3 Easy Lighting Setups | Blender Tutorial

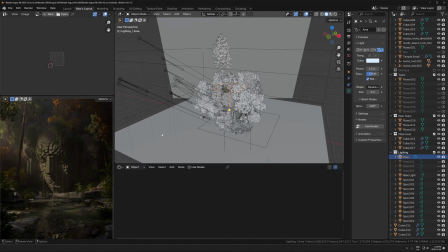So that's just filling in the really dark shadows, just adding in this case, a bit of blue.
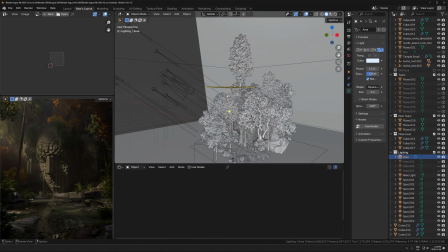So just, yeah, area light above everything, just big, bright, not too bright, but just kind of filling in shadows. So that works really well with spotlights. And then I think there's another one above a bit further in the background, but it's a little bit more complicated, but it's the same kind of thing.
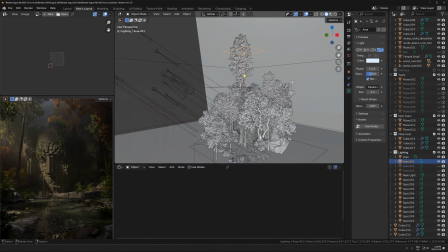Spotlight to light up the main thing, area light to fill in the shadows, and then maybe some special lights, which are down here in this case, which are acting as like fake bounce lighting. So that's pretty much my standard setup is spotlight to light the main thing, extra spotlights if it needs it or not,
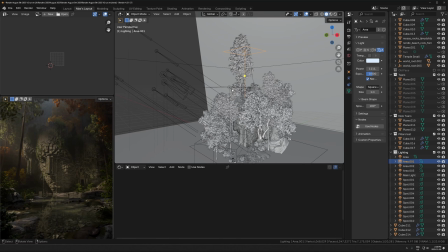area light to fill in the darkest shadows and just bring up the darkest areas a little bit, and then probably one or two specialized lights in specific places to just emphasize something that I want.
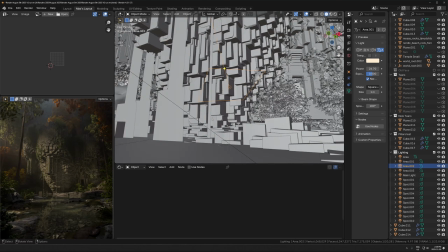And that in this case, it's just a couple of area lights pointing this way with probably the volume scatter turned off.
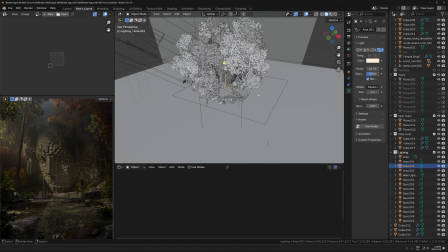Not even in this case. Okay, so that's fine. It looks crazy, but it's the same setup as before.
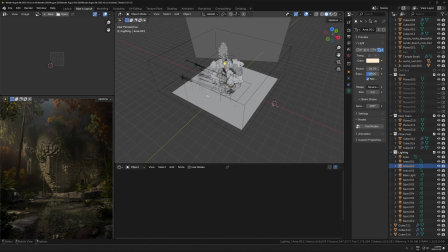And that's the way I'll do spotlighting for like really dramatic setups like this. Okay, let's go to the next one.
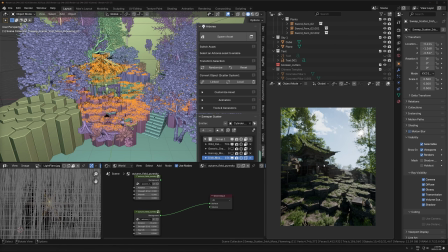Okay, here's the next example. All the plants, trees, and foliage from this one are from Sweeper's add-on Arborea, just in case you're wondering where that's from.
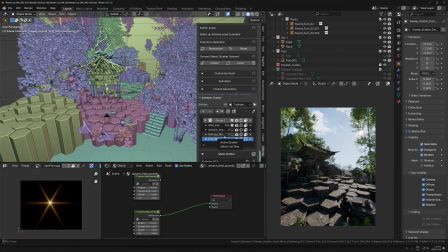I'm going to turn off the moss and stuff just to keep it running smooth, but that's on in the render.
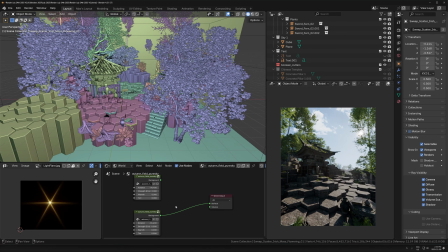So the lighting here is actually pretty simple. It's just an HDRI and an image plane for the sky, and there's one other thing too.
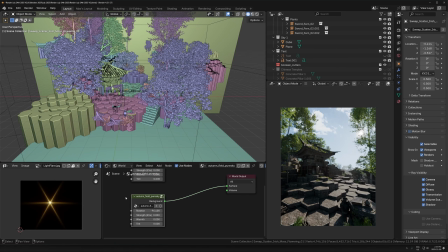So the HDRI is right here. This is just a free HDRI from Polyhaven.
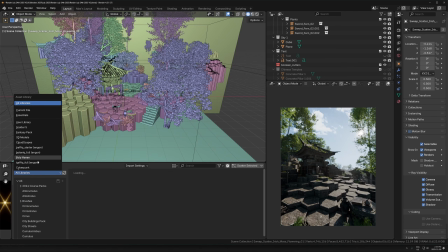I just use their add-on from here. So their add-on's paid. It just comes with HDRIs.
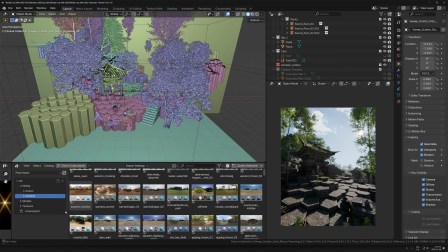I'm not affiliated or associated with them, but the way this works is you just drag and drop in one of these, and then you can that makes it very easy to try a bunch of them,
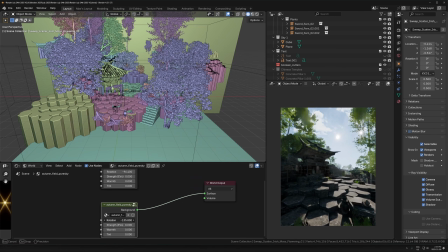and then you can just rotate these around until you find the right spot where the light is hitting the objects right.
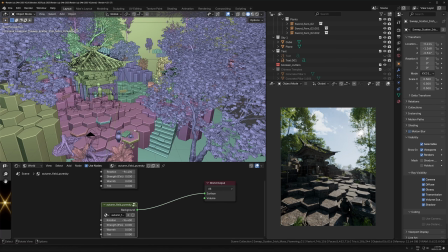The way you do that is really dependent on the scene. The goal is to try and show the form of the thing you're trying to capture in the best way possible,
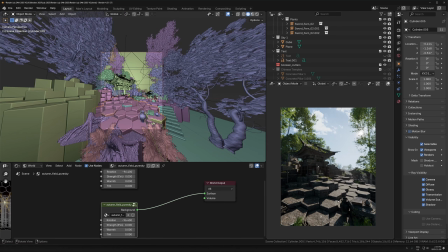and a lot of the time that means just getting it so that the shadows line up right so that it just looks good from that angle.
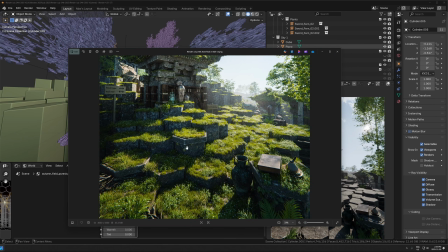In this case, since we have this like hexagon block hill thing that's like sloping towards the camera, it's all layered.
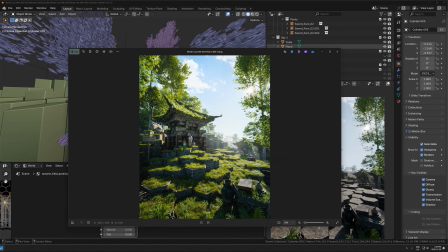I felt like having the light coming from in front of the camera coming this way just felt like it worked really well.
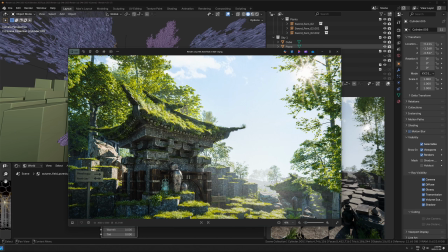That was also helping to separate this building really nicely from the background, and there's a clear separation of like dark lines and silhouettes, but also brightness around the edge, like kind of the light hitting the edge of that,
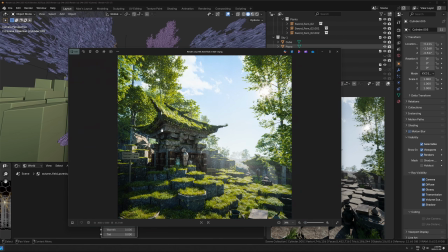which lets you really easily see that building clearly.
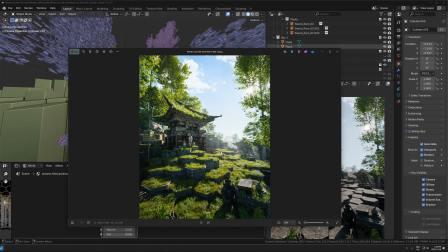So that's their goal, is like clarity of separation of objects from each other so you can tell what's what,
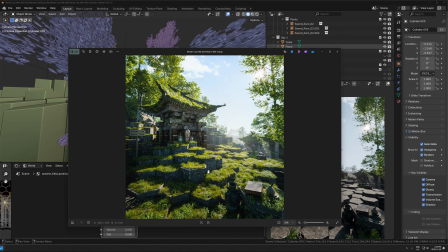and also revealing the form in a kind of a pleasant looking way. So that, I think that was working really well with this one. And again, this is highly dependent on the scene.
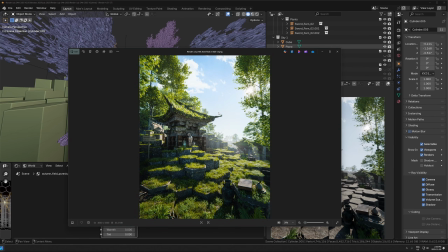There's one situation which you probably don't want to do, which I'd recommend avoiding, which is having the sun coming from behind the camera.
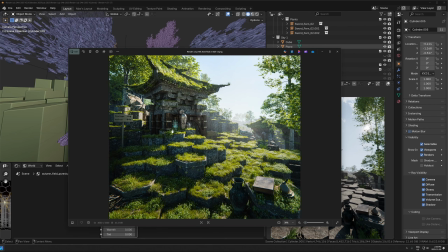That's the only scenario where you'll get no shadows, because the light will be just filling out all shadows and washing out the entire scene.
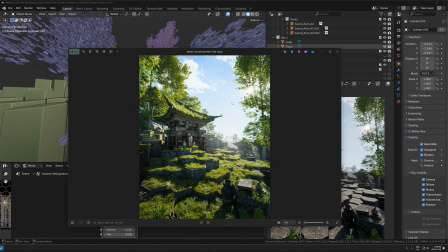As long as the sun is in front of or to the side of the camera, you're probably going to be good. And you just have to play around with the angle until you find what works best for the scene that you're in.
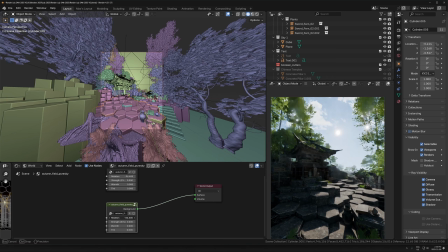So in this case, just you add an HDRI and just pick a few different HDRIs, try them out, and then rotate them around until you find an angle that seems right. This is what I mean by you don't want to have the sun coming from behind the camera.
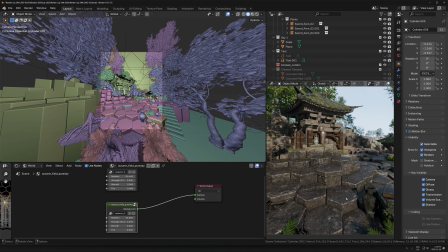All of a sudden, those nice layered shadows that were here are just completely gone, and that's probably a situation which you want to avoid.
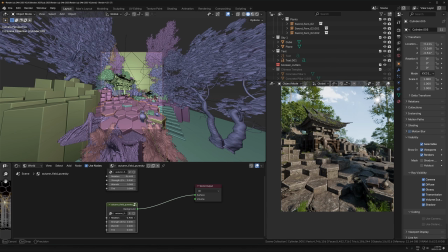So just rotate this around until you find a bunch of different angles here could actually work. Like something like this could totally work as well.
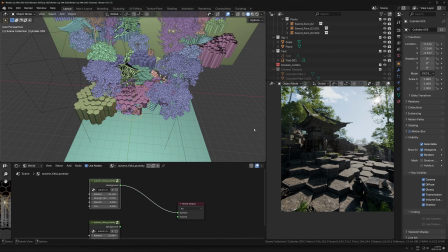It just depends on what you want to go for. The other thing happening here is a sky in the background.
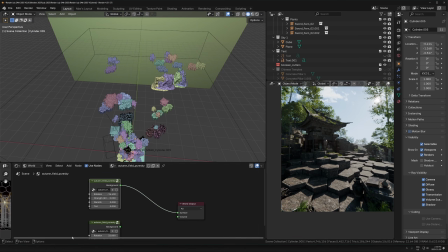So a lot of the times what happens when you use an HDRI is you'll get the lighting to look good,
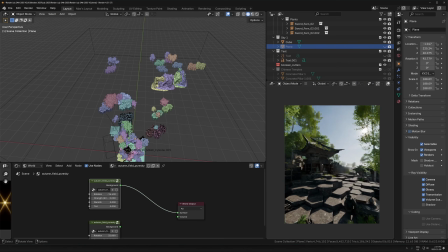but then the actual background contents of the HDRI you might not be that happy with at that specific angle.